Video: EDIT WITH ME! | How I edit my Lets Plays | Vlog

Hey y'all, it's me, your gal Sal, and I have another and different video for you. It is one that has been highly requested on several different social media platforms. And this is going to be how I edit my videos, or come edit with me. I'm not a professional by any means, but I like what I do, and I think what I do is pretty good. So, and people seem to be interested and want to know, how does GalSal edit her gaming videos? And today that's what I'm going to show you. We're going to edit a Subnautica video that hasn't been released yet, so you luckies get a sneak peek at what is going on behind the scenes.
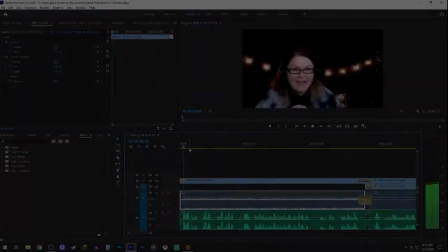[0:35]
So let's go.
Hey y'all, it's me, your gal Sal, and we're back.
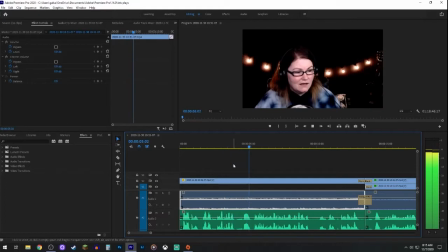[0:41]
All right, so we're going back to the beginning because I had started editing this video, and I always like to go back and just check out the first minute or two of the video itself,
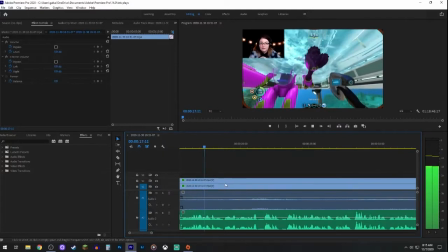[0:51]
just to make sure things are ebbing and flowing the way they should be, and things are kind of linear and progressing in a way that captures interest, is cohesive, and isn't all over the place like some of my videos tend to be. So let's give this a quick listen.
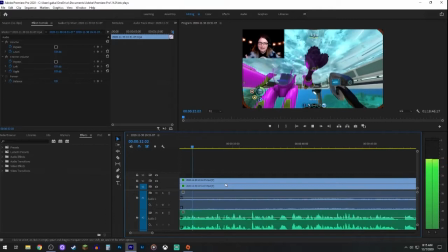[1:06] That I've heard several people talk about, and I believe somebody commented on one of my videos about it, about the proposed Degassi habitat. This is the episode about the new Degassi habitat. Far below data download, and I don't remember having one.
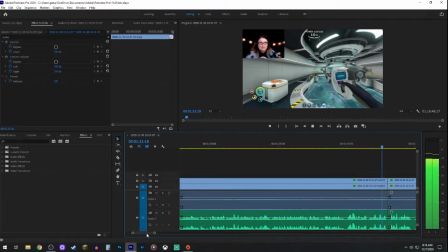[1:20] So I have the beacon set.
It's hard for me to talk over myself, but what you're going to see me do now is, after I've given this a listen, I'm going to go and probably adjust a few things here.
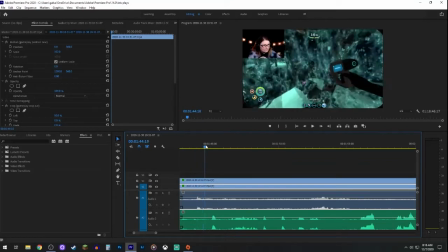[1:34]
Yeah, and I always try to make sure that in the beginning of every Let's Play video, I try to explain what I'm doing so that people have an idea of where the episode is going to go,
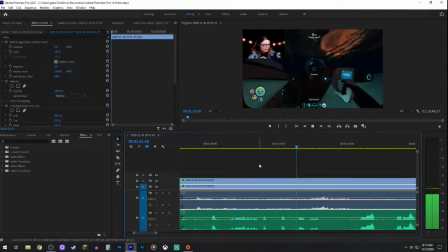[1:43]
and it kind of gets their interest piqued, because then they have an idea of what is going to happen. I mean, nobody knows everything about what's going to happen in a video, but yeah, I went through this,
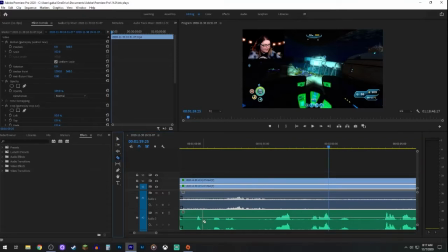[1:55]
and sometimes there are parts in a video that I don't think are relevant or are necessary or add any kind of value to the content itself.
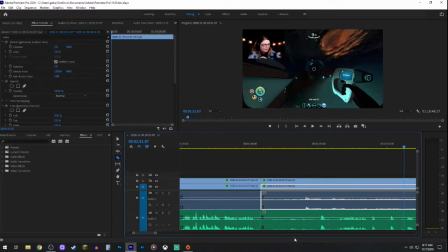[2:04]
So I'll rewatch it a couple times like I did here. And then you're going to see me go back and probably razor that out of there.
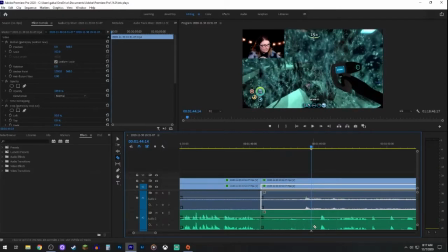[2:12]
Yeah, I got the razor tool in Adobe Premiere. That's probably my most favorite tool to use. And I'm just going to get rid of that clip. Ripple delete it. And then we're going to go with the audio transitions and the video transitions.
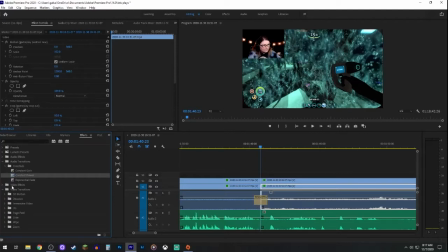[2:28]
My favorite transition to use is constant power between two different audio sources, so that it's a smooth transition from one scene to another. And I also use cross dissolve, because when I'm editing my videos, cross dissolve to me kind of represents a passage of time.
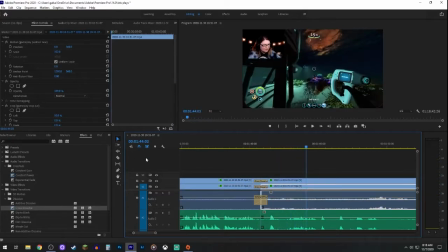[2:43]
And so that's what I like to have as a visual when I'm going from one to another, especially if I have to clip out a certain portion in between the two different scenes. Yeah, and I didn't, I say yeah, but, okay, all right, whatever, a lot. So I try to eliminate those if I can.
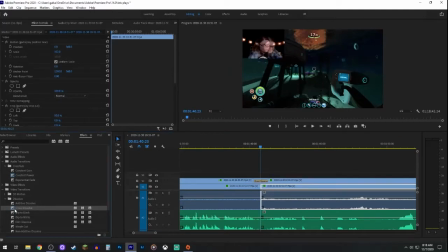[3:00]
I'm going to go through and clip that out, and then reattach all these different transitions in here for audio and visual.
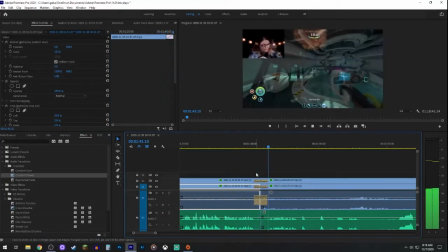[3:07]
And one thing I like to do always, always, always is go back and check the transition to make sure that it's nice and smooth.
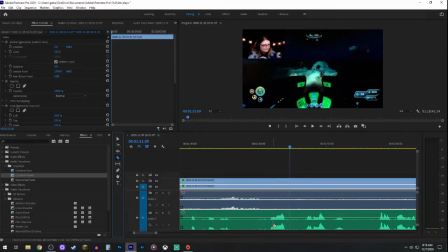[3:21]
Okay, you'll see here that I'm going to be cutting out a little bit more of... Oh no, I'm not cutting it out. I'm actually doing one of my favorite things to do, which is a pop-out, a face cam pop-out. So I'll select a clip or an audio of me, and because the audio and video are synced,
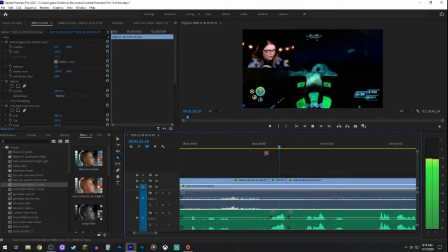[3:41]
it'll make it pop out in time with whatever I'm saying, and it gives it a little bit of a enunciation of the moment, if you will.
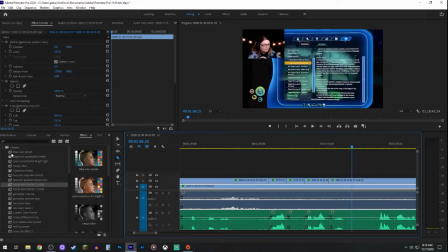[3:49]
And I'm going through here and selecting this clip and putting a little bit of my own personal, this is my own personal spin. And for those of you who have watched my videos for a while, you'll notice that I use a lot of dark blue edits
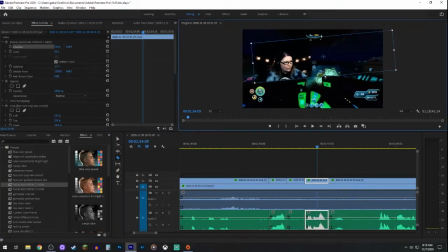[4:01]
and the intercom echo effect when I am yelling in a game or when something shocks or surprises me.